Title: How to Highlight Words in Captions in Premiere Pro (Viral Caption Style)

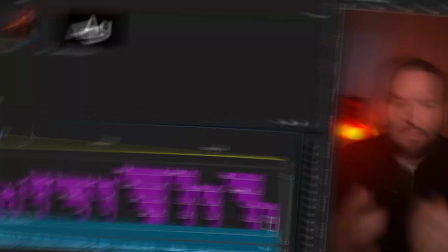(0:00)
I show you how to highlight words in captions. Let us now start highlighting words for your captions.
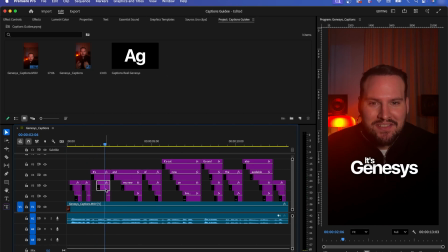(0:05)
I'll show you a few ways to make certain words stand out more, starting with changing the color of a word.
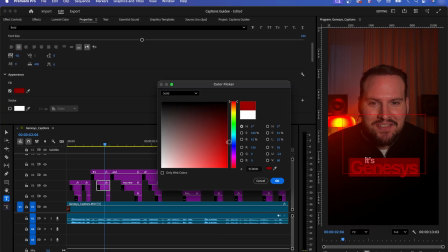(0:11)
As an example, highlight the word Genesis, then in the Properties panel go to Fill and click the color box to change its color.
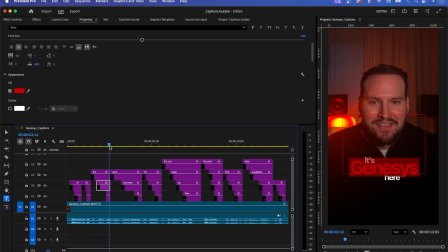(0:19)
Looks very nice. Let's also change the color of the soundtrack he's talking about. For that, highlight the caption, go to Fill in the Properties panel and choose a color.
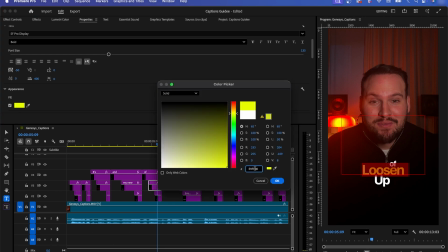(0:30)
Let's use yellow in this example. Make sure to copy the color code so the word up has the same yellow.
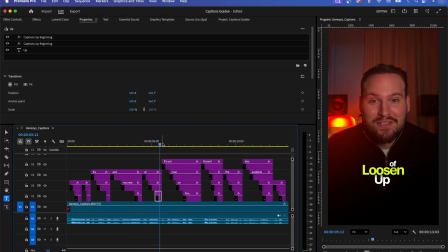(0:36) Remix of Loosen Up.
Highlight up, then in the Properties panel under Fill, paste the color code.
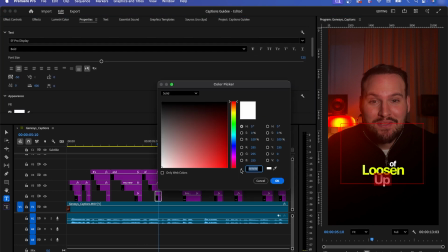(0:43)
This saves you a lot of time, especially when you have multiple words using the same color.
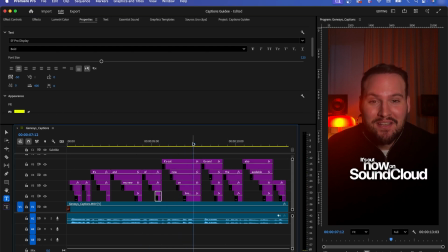(0:48) Loosen Up, it's out now on SoundCloud.
Looks nice. Let's pick another word we can highlight, maybe download. Put this one in a nice green. Go to Fill in the Properties panel and choose a green color. I think you can see now how easy it is to change colors.
That mix is also available for download.
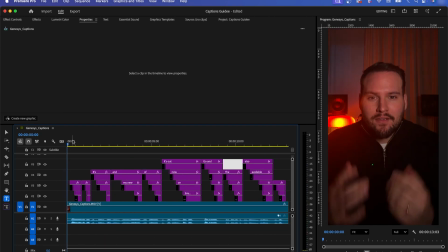(1:06) Let's go.
Let me show you now how to add a subtle glow to each caption.
Hey everyone.
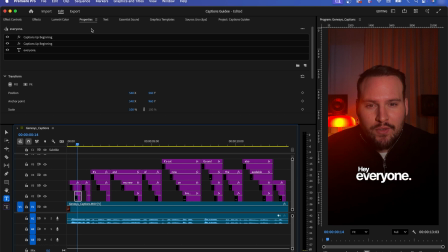(1:13)
Let's use the word everyone for that. Go to the Effects panel, search for the drop shadow effect and drag it onto the caption. Once you've added the effect, go to Effect Controls, click the eyedropper on the drop shadow and choose white as the reference color.
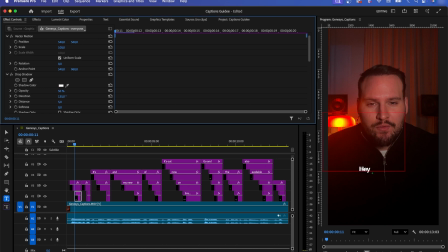(1:29)
You'll already see the word everyone getting a glow effect, but let's fine-tune it a bit. For the glow, I don't really have exact values to give you, I usually just play around with it. Adjust the direction to change where the glow sits and lower the opacity so it's not too strong, because in my opinion, it can look cheap if it's too glowy.
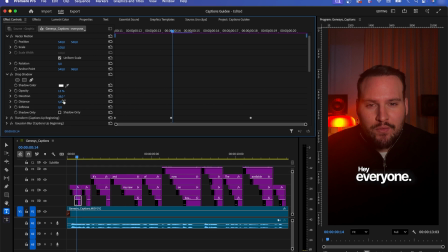(1:48)
You can also tweak the distance a bit. This part is really a matter of taste, so just be creative. Less is more here. A very subtle glow usually looks the most clean and professional.
Hey everyone.
Looks very nice. Let me show you a glow on a colored caption now.
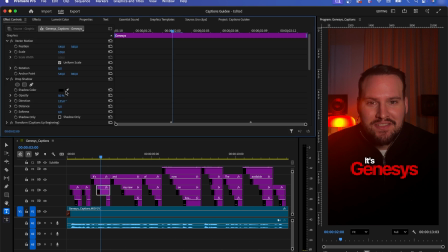(2:05)
Use the same procedure. Drag and drop the effect from the Effects panel, then in Effect Controls, use the color picker, click on the red in your caption and tweak the settings until you like the look.
It's Genesis here.
We can do the same with the caption Loosen Up.
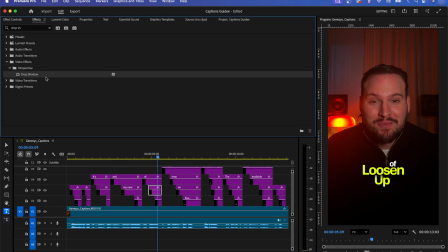(2:21)
Highlight the captions and drag the drop shadow only onto the word loosen, since we can copy the effect afterward. This way, you keep control over which words stand out without overdoing it.
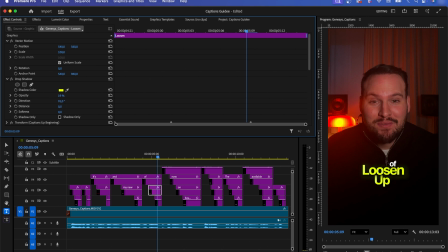(2:33)
Play with the settings until you like the result, and it feels balanced. Every caption is different, so trust your eye and keep it subtle. Copy the effect and paste it to the other caption.
Loosen Up, it's out now on SoundCloud.
Lastly, we'll apply it to the word download, and then it should look clean and finished.
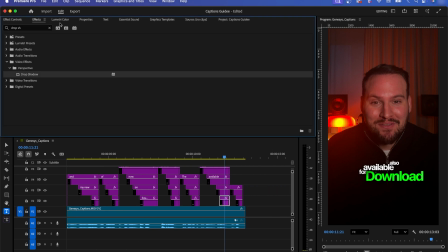(2:53)
Try to use glow only on important keywords so the viewer's eye knows where to look first.
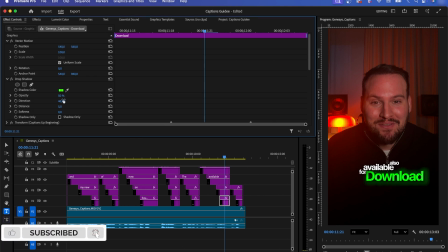(2:58)
When used sparingly, effects like this add depth and polish without distracting from the message. I think this should be enough for now. I'll also show you another way to highlight a word that I use very often, the difference effect, which you can apply with just one click.
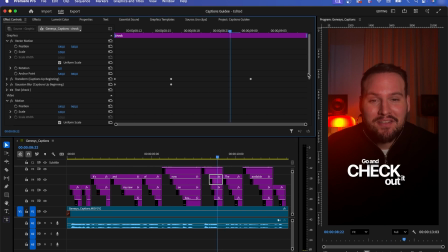(3:13)
For that, let's use the word check. Highlight the caption, then in Effect Controls go to Blend Mode and choose Difference. This creates a high contrast, inverted look that instantly makes the word stand out in a very eye-catching way.
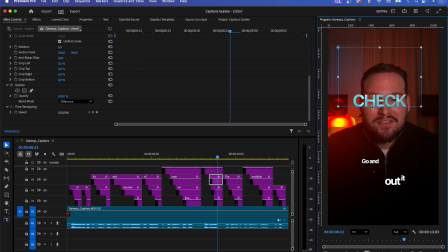(3:28)
On a black background, it's subtle, but over bright areas the effect really pops. See how it would look?
Go and check it out.
Let's still use this effect, since I just want to demonstrate it for you, so bring it back to its original position.
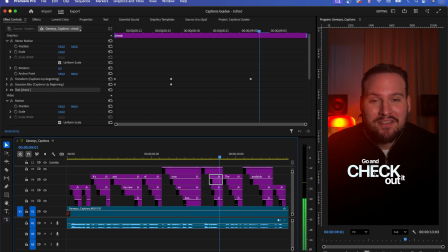(3:43) Go and check it out.
Okay, let's jump to the word SoundCloud. Here I'll show you something nice. Since we still have effects on it, we need to delete our animation first.
Out now on SoundCloud.
Go to the Effect Controls and delete the Transform effect and the Gaussian blur.
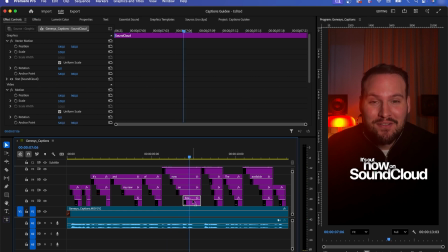(4:03) Out now on SoundCloud.
So now all animations are gone.